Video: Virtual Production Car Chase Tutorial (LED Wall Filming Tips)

What's up, Film Jammers? Today we're going to show you how we filmed an LED wall car chase scene using virtual production.
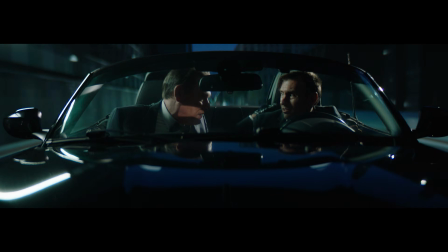If you've seen shows like The Mandalorian or Ben Affleck and Matt Damon's new movie The Rip, then you've seen virtual production.
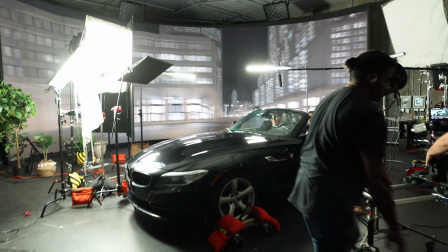They used LED wall volumes to simplify production. Car chase scenes can take weeks to plan, days to shoot, and an army of crew.
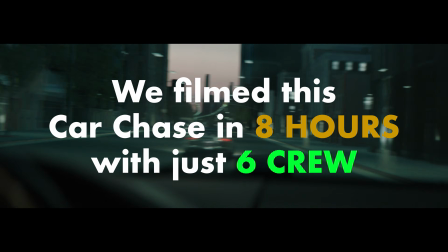But we shot this car chase scene in just 8 hours with a simplified crew of 6 people. No shutting down streets, no waiting on light, no risky business. Come check out how Film Jams filmed a car chase scene on the LED wall.
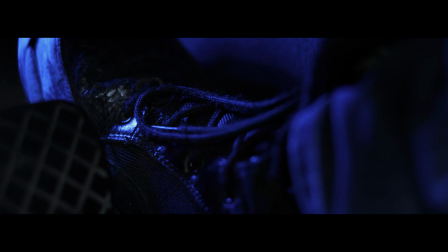Car chases, filming them on LED walls.
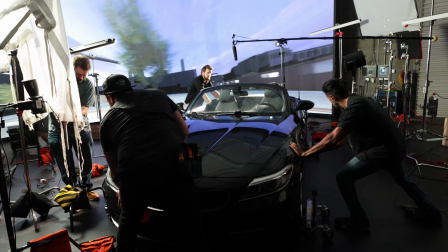Car chases, filming them on LED walls.
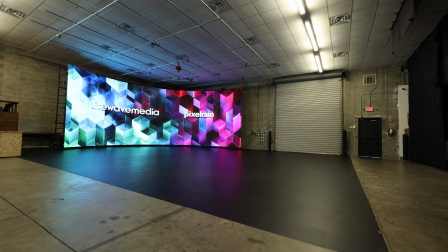So first, what is an LED wall? Well, an LED wall is a massive screen made up of panels that displays real-time environments.
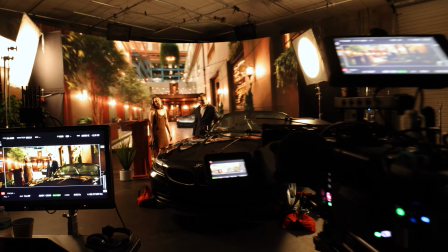Instead of using a green screen, you can capture your background in camera and display realistic reflections and realistic lighting. So why use an LED wall for our car chase scene?
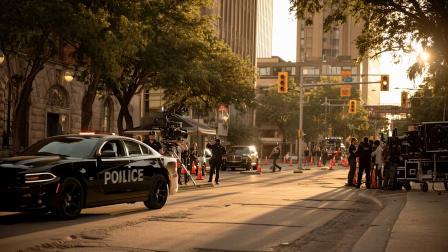Filming a car chase scene can be expensive, dangerous, require permits, stunt coordination, a process trailer, and road closures, while green screens can look artificial and outdated.
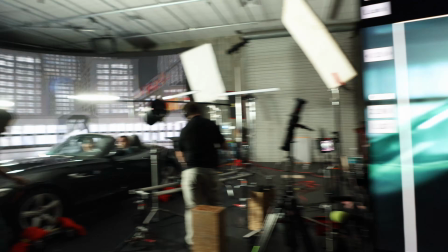With an LED wall, you can control your lighting precisely. Your actors can be in a safe environment in a comfortable studio.
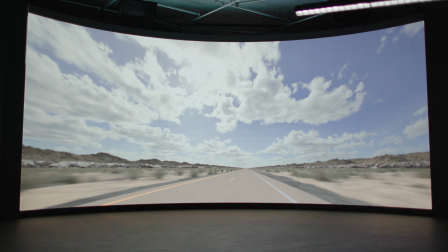You can shoot multiple locations in one day just by swapping out the background. And you can reset nearly instantly for another take. Instead of driving around the block, hitting up Wendy's, and having to do it all over again. Might take 20 or 30 minutes to reset out in the field, maybe longer if you're waiting on light or the president. You're gonna shut that movie down. And most importantly, it looks incredibly realistic when done right.
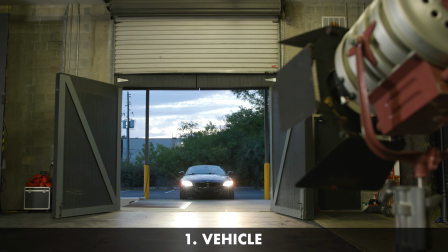Let's talk about the setup. You'll need a vehicle. We opted for a convertible so we could see our actors better and light them a bit easier.
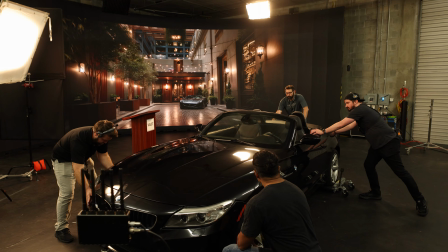Vehicle booties. These are optional but highly recommended so you can move your vehicle around the studio without having to start it and turn it around.
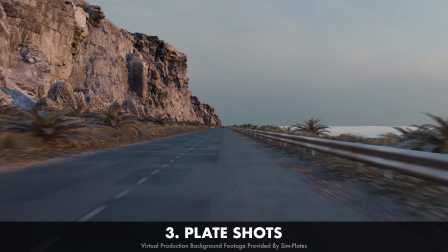A real-time environment or plate shot, and these are what you will project onto the LED wall as your background.
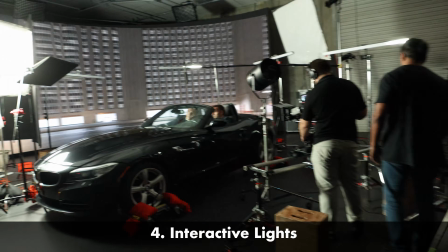Interactive lights with FX built in like apertures and finibars. These are optional but really make things a lot more realistic.
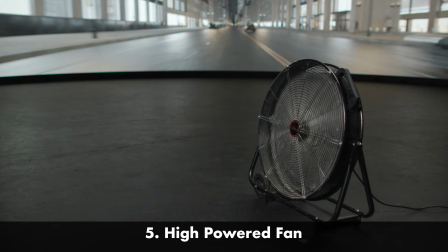A high-powered fan. This will create speed and simulate action when you're driving. A crew member to shake your vehicle, also optional but adds that realism.
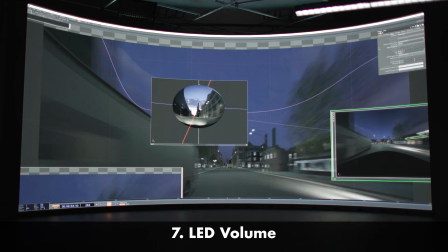And of course, your LED wall or volume. So park that car in front of your LED wall. Let's get started. The most important part about making an LED wall car scene are the digital environment or your plates.
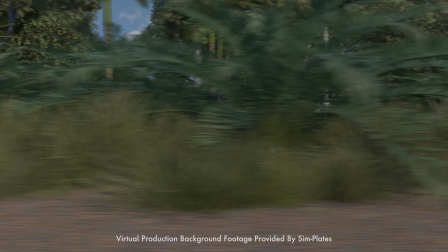These are the foundation for the lighting and tone of your scene. So our film had 3 different locations or scenes.
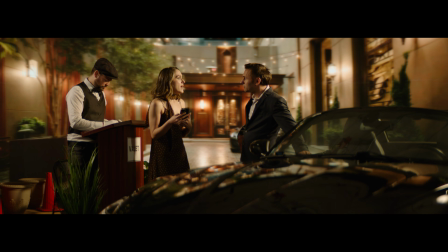We had a valet area, and here we used some practical things like a stand for the valet, the car itself, and some plants. We used Mid-Journey to generate this valet background. For the other driving scenes in the film, we needed true high-quality plate shots.
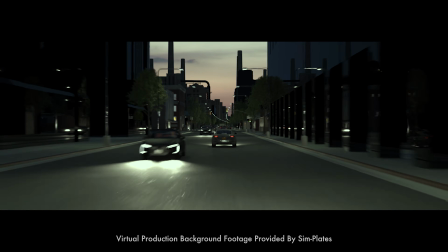These are the pre-shot or pre-rendered clips that will play on the LED wall behind you. We partnered with an awesome company called SimPlates that provided a number of plates for our film.
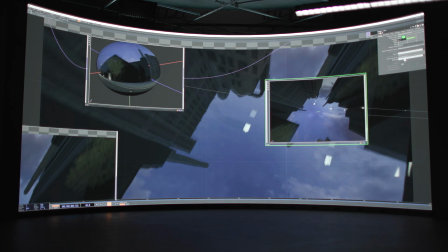SimPlates provided us with 360 panoramic footage, which allowed us a lot of flexibility for the positioning and the field of view that we could shoot in. Using SimPlates allowed us to shoot a car chase in the studio without permitting or the hazards of shooting a car chase out in the real world.
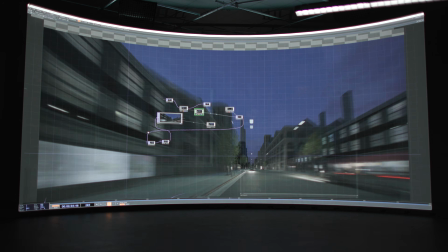SimPlates can basically create very high-end realistic environments. Using modern graphic technology, they can create these virtual plates that can put us anywhere from the desert to the Pacific Coast Highway or even a city night scene.
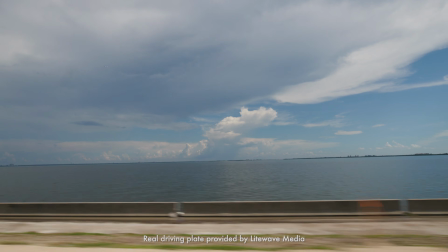This saves you from having to go out and shoot the plates yourself or use real driving shots, which can also have their own downsides.
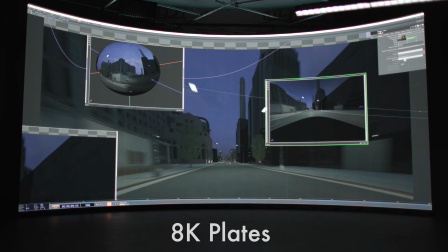Plates we used were 8K and full 360 panoramic seamless. This gave us a ton of flexibility while filming. Or if you want to use real driving plates, there's a company like Plate Pros, which create actual driving scenes from,
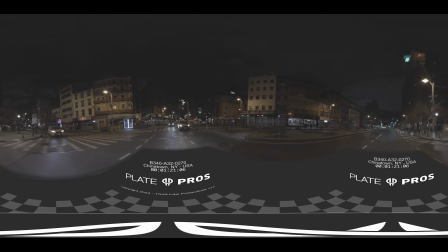say, New York City or the suburbs, and they put cameras on a real car and drive around and get the plates. But it's a lot more difficult with those type of plates to simulate a chase scene since they have to follow the laws of the road.
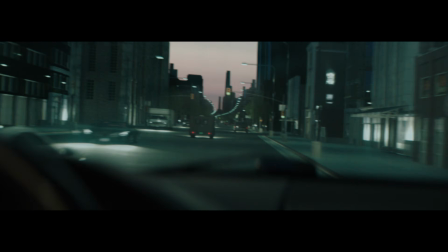With the SimPlates that we used in our film, they were able to go as fast or as slow as we wanted because they're virtual plates.
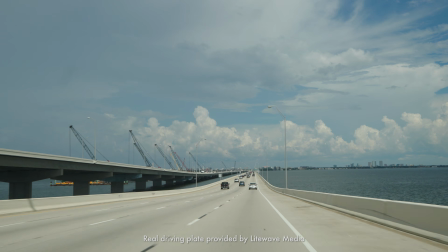And if you don't want to use any of those things and you don't want to spend any money on plates, you can go out and shoot them yourself if you're feeling frisky and want to do a whole lot of extra work. Here are 3 quick tips for working with plate shots and blending them with your LED wall.